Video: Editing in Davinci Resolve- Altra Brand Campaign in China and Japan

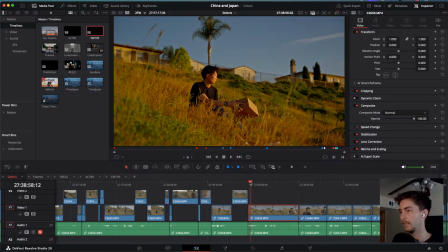74:23 Or type the same side, their correct side.
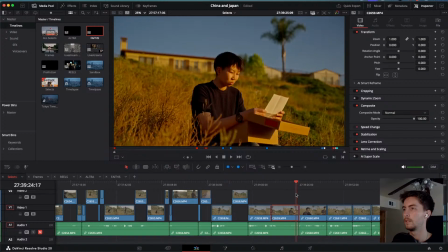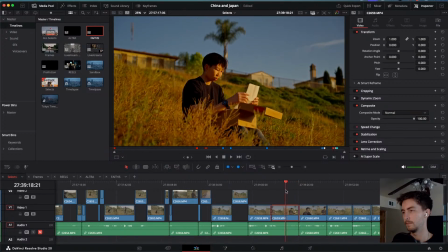74:38 What side?
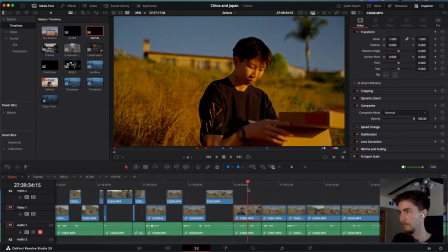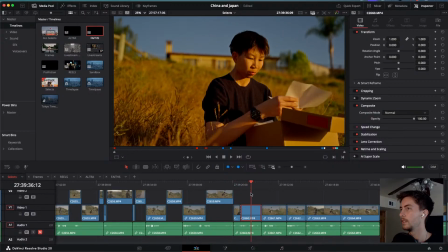74:45 It's a golden cinematography rule.
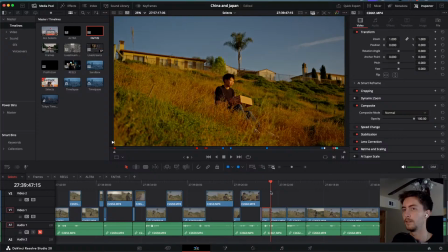74:52 Not really a rule, I guess a preference. Shadow side. Wow, Faith. You're a great cinematographer. That is correct. We're shooting shadow side. Essentially what's happening here in this lighting, the sun over here is creating a key light.
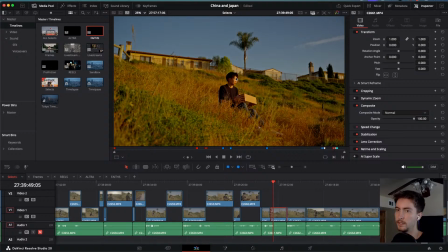75:11 The sun is our key light. If we had a big crew and all this stuff, we would put up some diffusion to diffuse the sun, but we didn't. It's just me and my Sony ZV-E1 and a little gimbal.
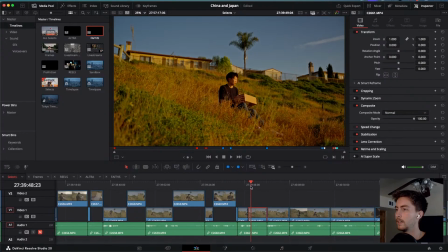75:26 So we're working with hard light, harsh light, and we want him to be in an angle where he has this in his light, this little Rembrandt light on his cheek.
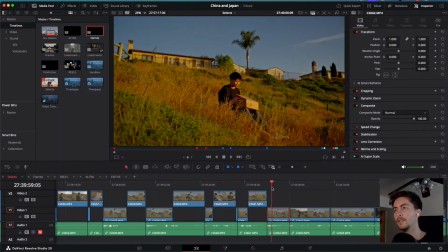75:46 That's what you want to look for when you're shooting. When you're like, oh, I don't really know where I should be pointing the talent, like where I should be positioning the talent in relation to the camera.
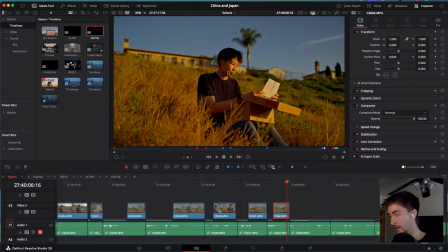76:00 9 times out of 10, the best spot is shadow side, and angling him so he has this Rembrandt lighting on him. Because if this whole side of his face is bright, it'll be a flat image.
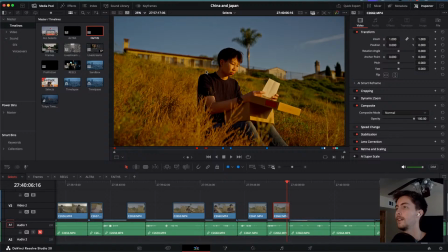76:15 Everything's super bright here. At least we can get some shadow on his face over on this side.
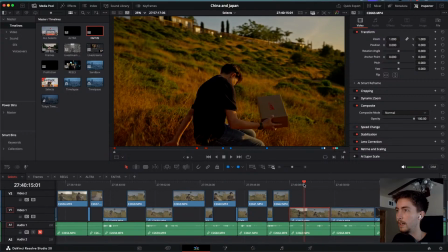76:21 So that's the thought process going into it.
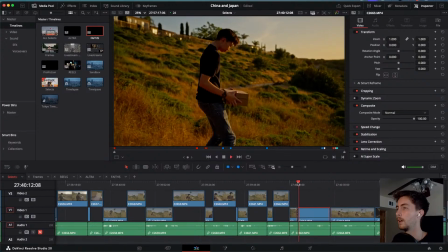76:26 When I'm at a location, I'm okay, where is the sun? Where do I want to position him?
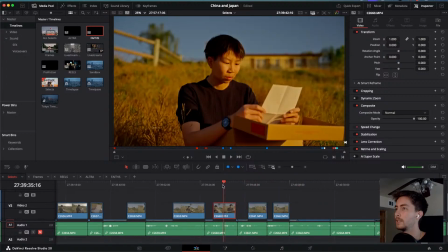76:31 Where does the camera want to be? It doesn't matter that some of these spots, there's better scenery over on the other side potentially.
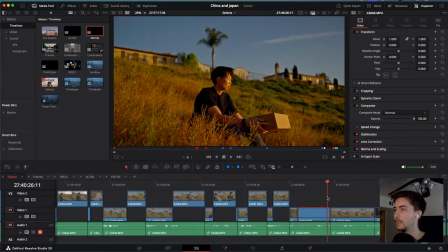76:39 I'm more interested on the best lighting that we could possibly get in a location.
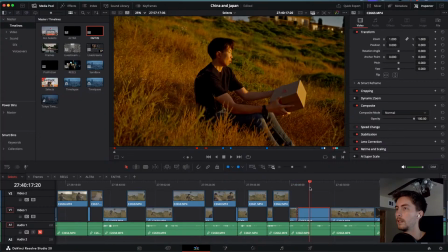76:47 That's a nice one there.
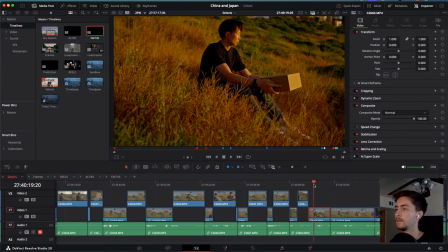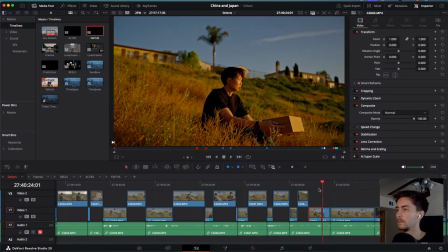Once this is color graded, it's gonna look really nice. Right now it's super orange,
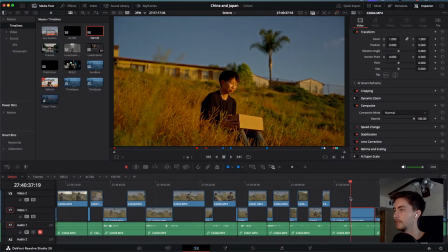77:09 but when this is color graded, it's gonna be juicy. Very, very juicy.
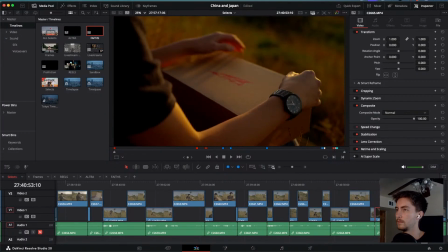So, was just getting coverage of him opening it, reading the letter, stuff like that.
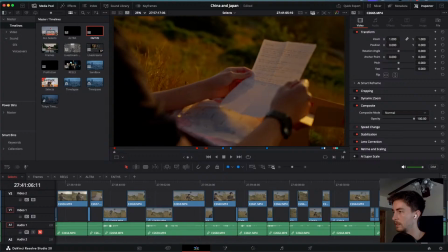77:29 His hands were in front,
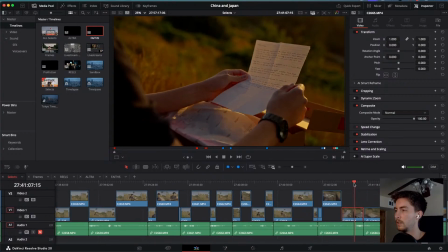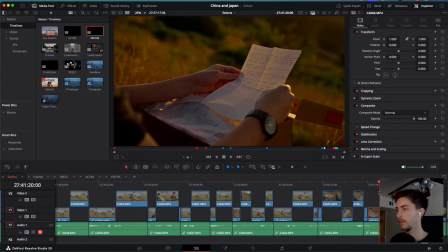77:43 and what I like to do with my marketing videos is to not make a video about the shoe itself.
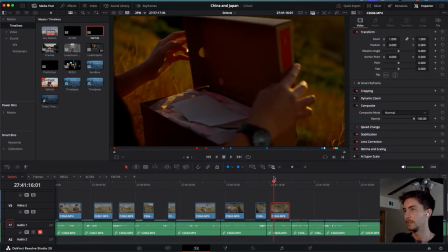77:53 Obviously, this is pretty heavy product placement, like he's opening the Ultra box, whatever.
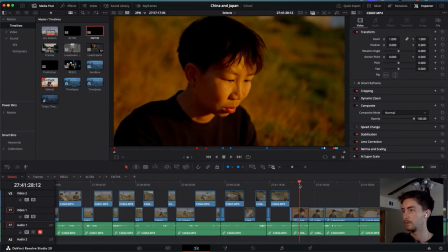77:58 But to create a powerful and emotional story while including the
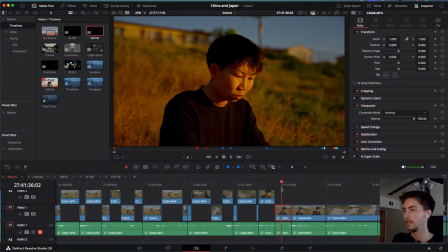78:08 product in that story, where it's just like, oh, they were using Altra shoes during this crazy adventure that they went on.
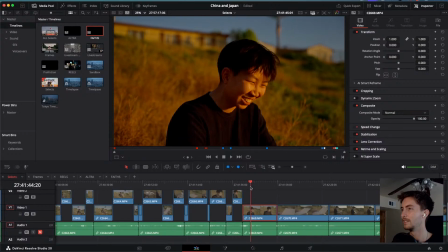78:17 Oh, this is perfect, actually. Although the letter isn't very laughing. If he said something funny in the letter, that would be great. Well, this is perfect.